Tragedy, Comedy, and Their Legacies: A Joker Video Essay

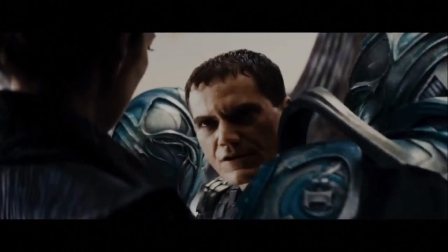Superheroes are meant to be idealized versions of regular people, so if they act bad, it feels wrong.
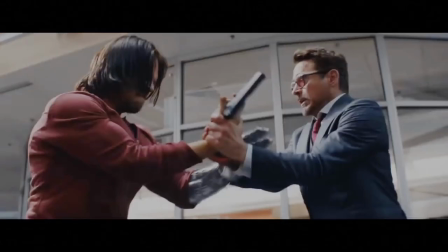Skewing heavily towards traditional comedy thus makes total sense. Taking both the nine DCEU films and the 23 MCU films together,
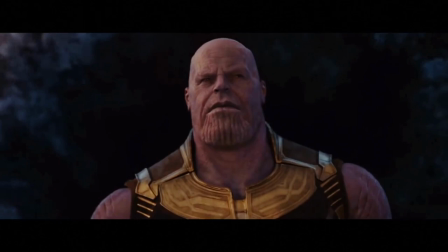only Captain America Civil War and Avengers Infinity War can really be called tragedies.
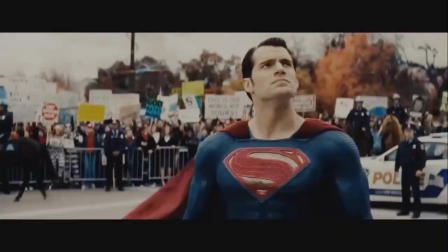A case can be made for Batman v Superman Dawn of Justice, but while Superman does die in that movie, Lex Luthor is ultimately defeated.
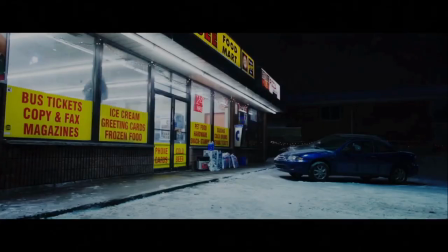Even in the Marvel tragedies, the events of both are largely negated by the end of Avengers Endgame.
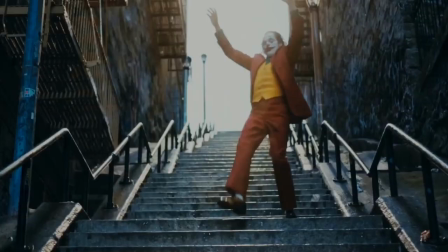So, therefore, when making a superhero movie, it means make it a comedy, right? So, Joker has to be a comedy then. Well, on the flip side, no, that would make no sense, because that the character of Joker is a villain and not a hero, and portraying him simply as a hero wouldn't really be doing his character justice.
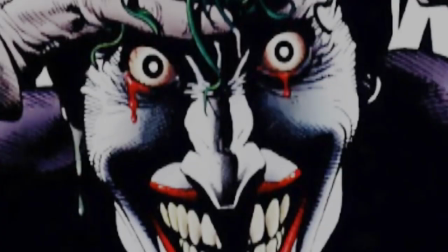Another problem is that the most famous origin story of the Joker, portrayed in Batman the Killing Joke, is an extremely classic tragedy with a man who is ruined by his own hubris. Since Joker is also an origin story, it wouldn't really make sense to have one story's tone completely contradict the other. So, what did Todd Phillips do? Well, he decides to make both. at the same time. An hour of comedy was off limits, but An Hour of Tragedy was also probably wrong for a character that also has literal white skin and green hair and gets off on a good joke. So let's then begin to look at everything scene by scene and determine whether we're looking at a comic moment, a tragic moment, a tragic comic moment, or one that we can't really tell which one it is. I will also be commenting on what I feel the audience is supposed to be thinking in these scenes and how the movie later subverts those expectations.
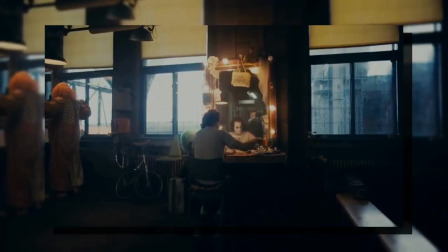So beginning with the first scene of the film you can already see that playing with comedy and tragedy would be one of the core themes of the movie.
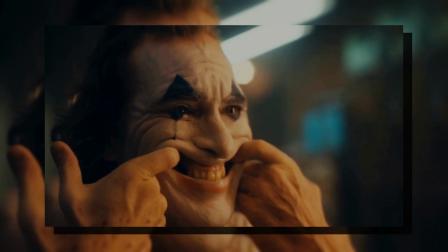In this famous shot Arthur is manly contorting his face into a grin while tears slides down his cheek.
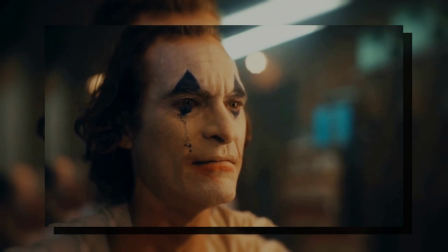While Aristotle said the comic mask is ugly and distorted but does not imply pain this shot instead obviously implies some sort of it.
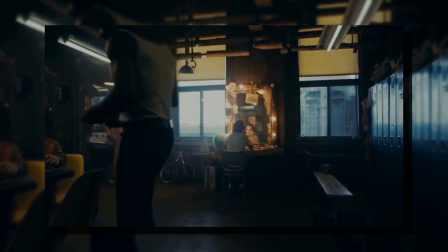Putting such a shot as one of the first things the audience sees guarantees its importance in the film,
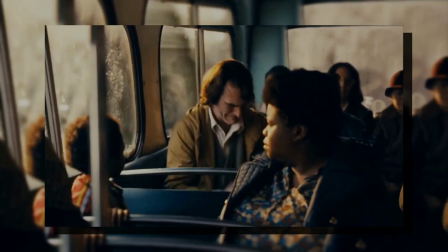and Arthur's uncontrollable laughter in the rest of the movie reminds the audience of this theme throughout.
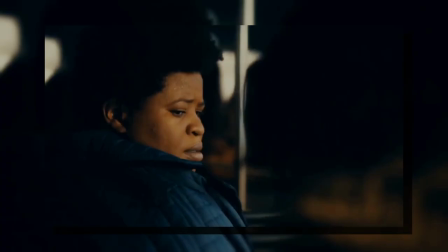This blurring of comedy and tragedy furthermore tells the audience that any form of happiness that is to be found in this movie will probably be twisted,
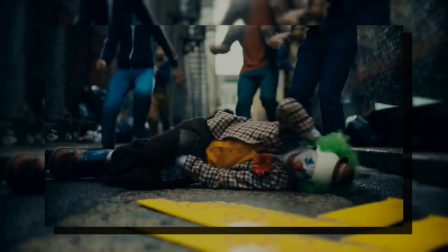forced, or at least uncomfortable in some way, just like Arthur's distressing fits. In the next sequence, Arthur gets mugged and beaten up by a gang of kids.
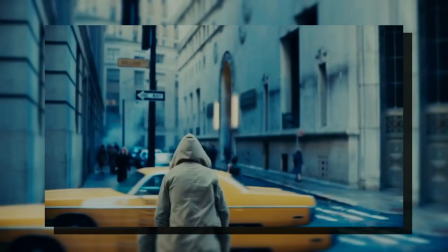It's a scene that doesn't really have any levity or nuance.
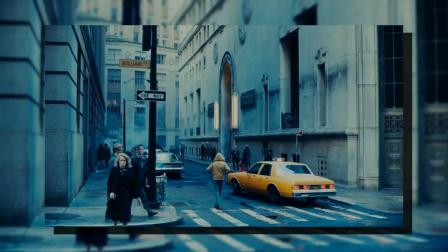It is just a tragic and unjust moment, one that makes the audience immediately start looking out for a moment of catharsis later on, as this one scene in order to create so much tension.
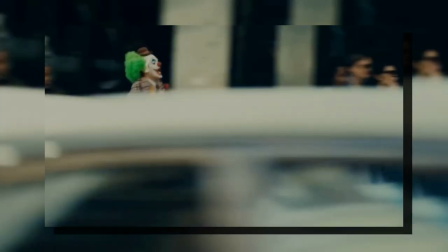This itself also makes the audience assume that the film will be a tragedy, as the need for catharsis is indicative of that genre.
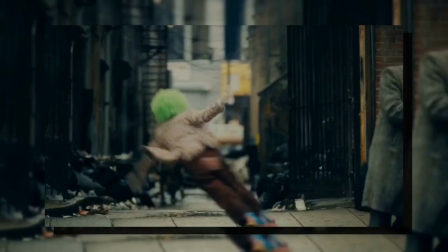We want things to get better for Arthur. On the other hand, the audience already knows he will become the Joker, which must mean things will get worse again in the end.
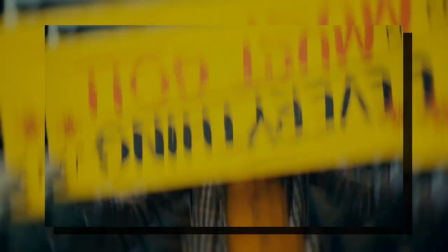So one naturally assumes that we will see Arthur begin an unsteady ascent to power very soon, or at least some time in the next few scenes, so that he is somewhere to fall from later.
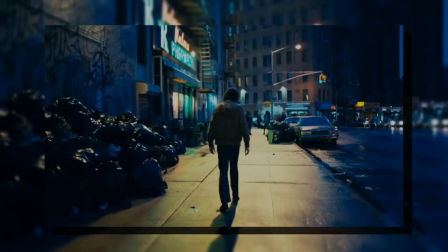Instead, Phillips entirely subverts these expectations. Things only get worse for Arthur in the following scenes.
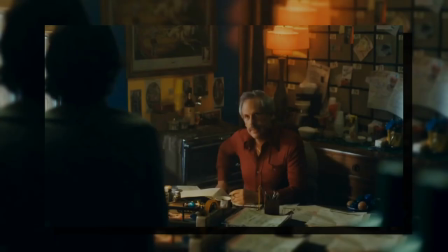His counselor doesn't listen to him, he has an incredibly uncomfortable moment with a parent on the bus, and his boss rates him for getting mugs instead of offering a helping hand.
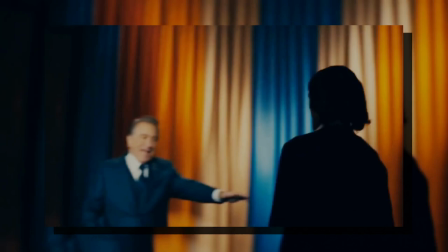The happiest moment for Arthur in these early scenes is actually a fantasy sequence that the audience should perceive as tragic, the one where he is praised by Zalto Murray Franklin.
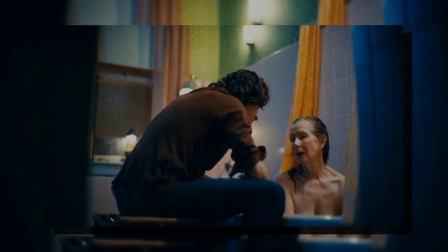Other highlights in these early scenes include Arthur not knowing when to laugh at jokes, stalking women he met on an elevator, and being told point-blank by his own mother that he is not funny.
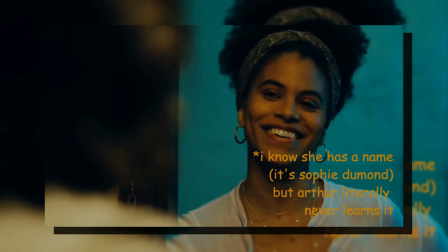A small moment of happiness comes up when the elevator woman tells Arthur she would love to see him at a comedy club soon, but this little bit of levity should feel quite odd to the audience,
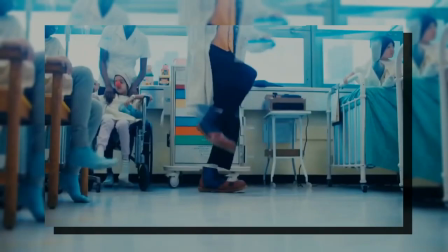as it was earned by Arthur stalking her. The final straw in this whole terrible heap of tragedy is Arthur getting fired from his job through a set of circumstances the audience feels he had no way of avoiding,
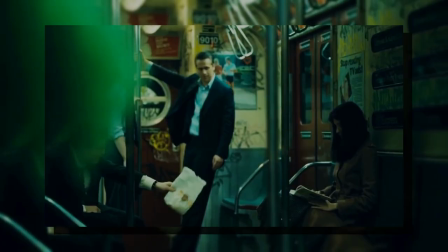and then beginning to go home on the subway as a broken, dejected person. It is here in this scene that we finally get the feeling of catharsis that we've been craving for the last 30 or 40 minutes.
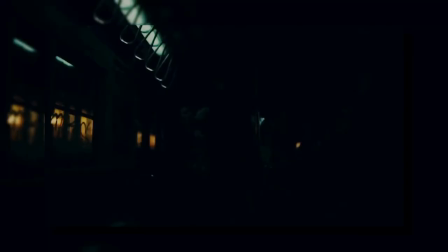Here, Arthur is berated by three businessmen. The men begin attacking him and beating him up, in much the same way the kids did at the beginning of the movie. Now, however, something has changed.